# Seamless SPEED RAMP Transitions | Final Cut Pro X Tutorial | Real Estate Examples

Hey guys, welcome to the channel. Today I'm going to be showing you a quick tutorial in Final Cut on how to use speed ramping techniques to create seamless transitions in your real estate videos,
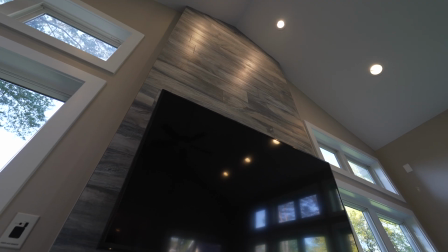or any video for that matter. But we're going to be using examples of real estate promotional tour videos that I created. I'm just going to show you a couple quick examples on how to use that speed ramp in Final Cut.
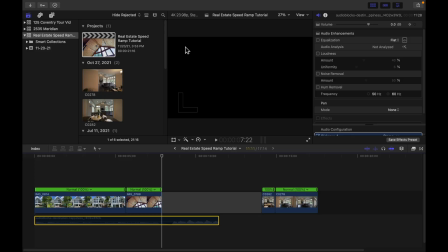So let's dive into it. All right, so now we're in Final Cut,
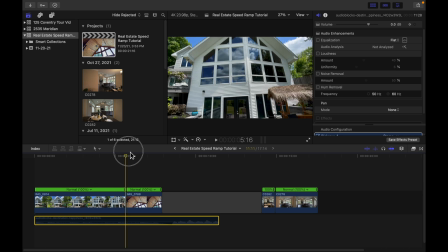and what I did is I just created a quick little project that has two clips from one real estate tour I did and then two clips from another.
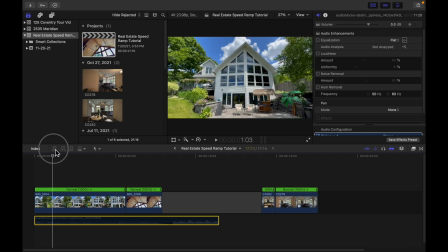So this first one is just coming from the exterior of the house, and I wanted it to go
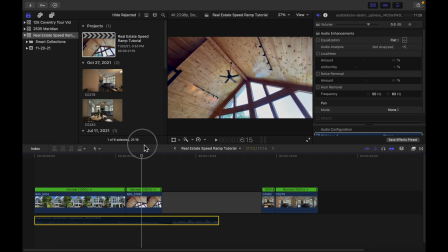whoosh right inside and just show those gorgeous vaulted ceilings, kind of like you're flying through the windows.
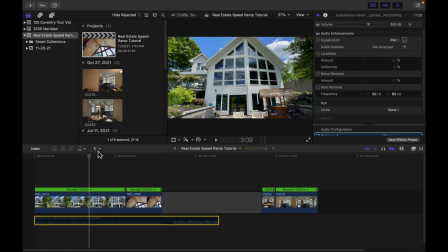So what I did was I picked music that sounded good with it.
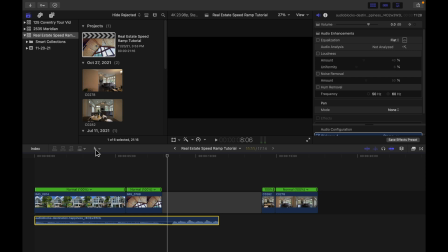Okay, so right where you hear that transition in the music happen is when I want the speed ramp to happen.
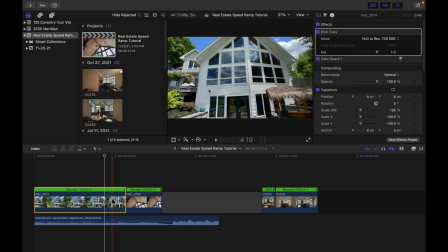So what I'm going to do in Final Cut is both of these clips were shot at 60 frames per second and we're in a 24 frame timeline. So we want to slow those down to give it a nice creamy smooth feel. And Final Cut has automatic speed, which is going to do the math for you.
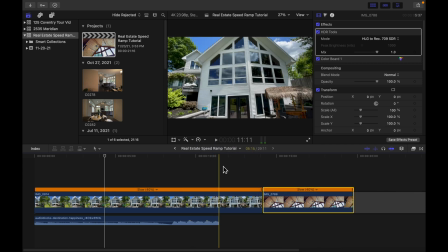So we've slowed these clips down to 40% speed. Now I want to start my speed ramp right about here where the music buildup begins.
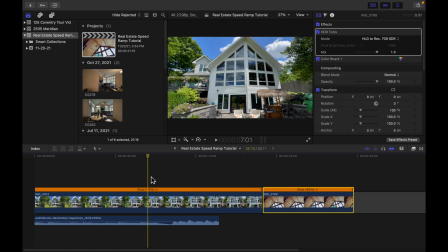So right about here. I'm going to use my range tool by hitting R on the keyboard,
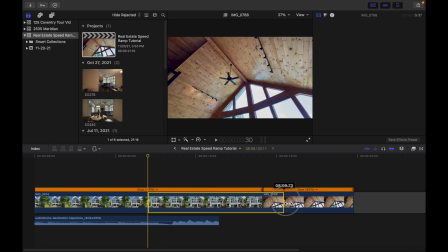and I can click and drag all the way into the next clip for where I want that speed ramp to end.
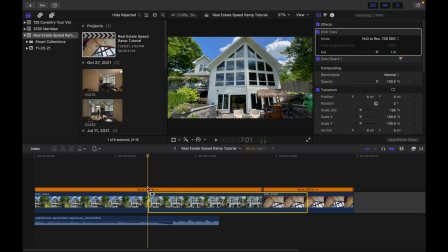There's another way to do this as well. So right here where I started my range tool, you can actually hit Shift B, and that's going to create a break in the clip, and then it allows you to speed ramp just the end of the clip.
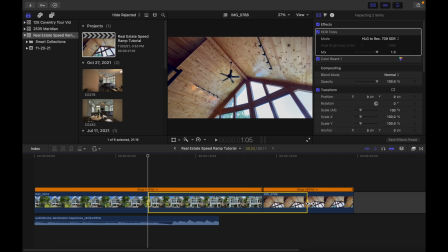And you can do that same thing over here. You would hit Shift B, it would create a break in the clip and then give you another little arrow option to speed ramp that portion of the clip, which basically has the exact, or does have the exact same effect as this. So with the range tool, I've created this gap where I want my speed to begin and end,
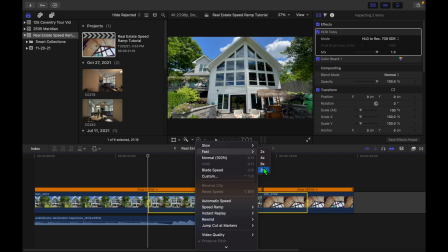and I'm going to do 8 times on this one.
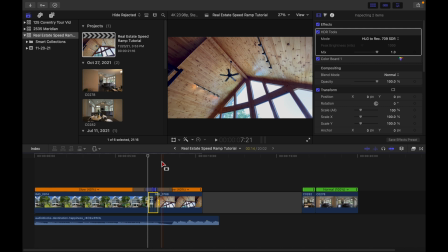And now Final Cut has automatically created a speed ramp, which is one of my favorite things about this editing software.
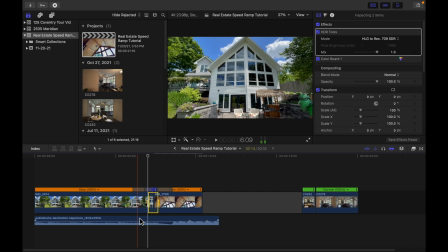And then these bars you see here, let me mute the music so that's not in the way. These bars you see here allow you to adjust how smooth your speed ramp is. So this beginning one is going from 40%,
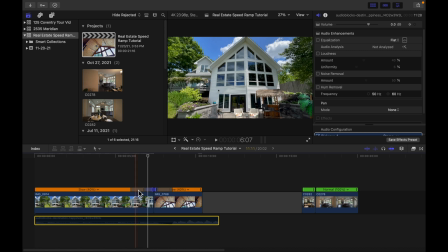and then this blank space is how it gradually increases to the full speed in the transition,
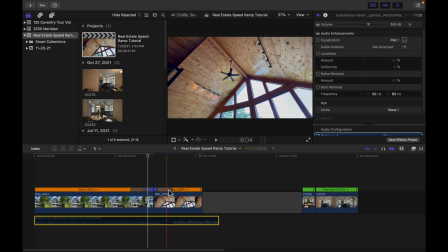and then this area is how it gradually slows back down to 40%. So you can play with that, you can mess with that until you're satisfied with the look of the video.
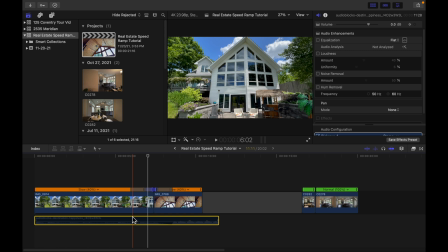So for here, I'm going to bring the music back in and we'll see how this looks.
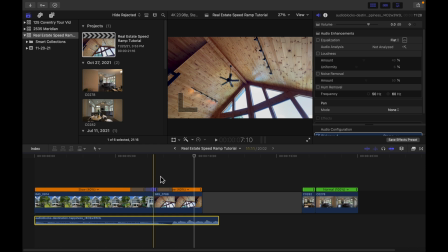Beautiful. So another thing I would add is maybe just a little motion blur in between these two, so it has more of a speed ramp effect. Now over here, we're going to be doing the same thing.
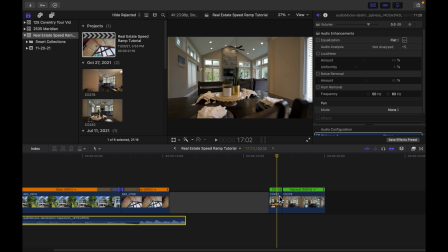So here's another two clips where I'm coming around the dining room table and I want to speed ramp into the great room. So right now we've got 100% speed at 60 frames per second, two hard cuts.
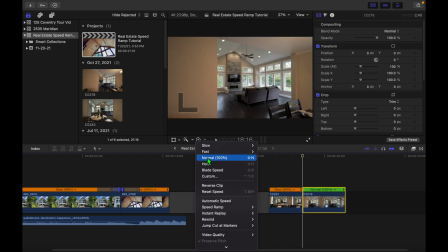I'm going to slow these down to 40%. I like to pick the music ahead of time so you can see.
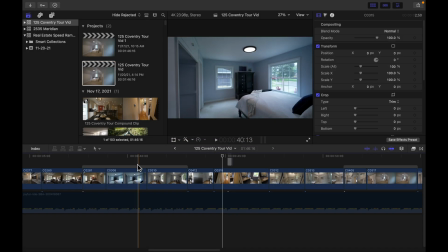I'll just show you really quick in the actual ad this exact spot that we're going to do.
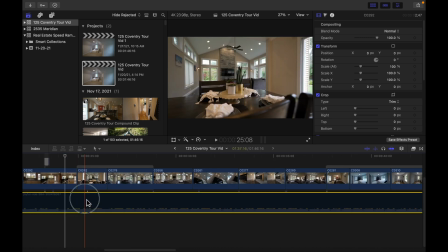So right here with this music is how it sounds and looks.
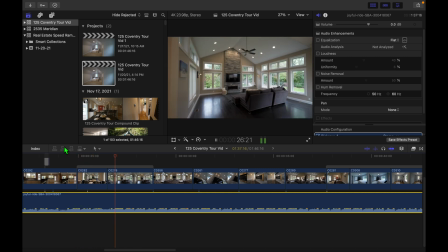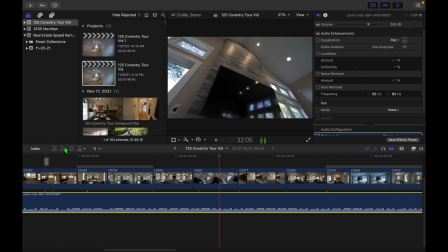It's a very cool way to just give the video a unique look to it when it comes to a real estate tour.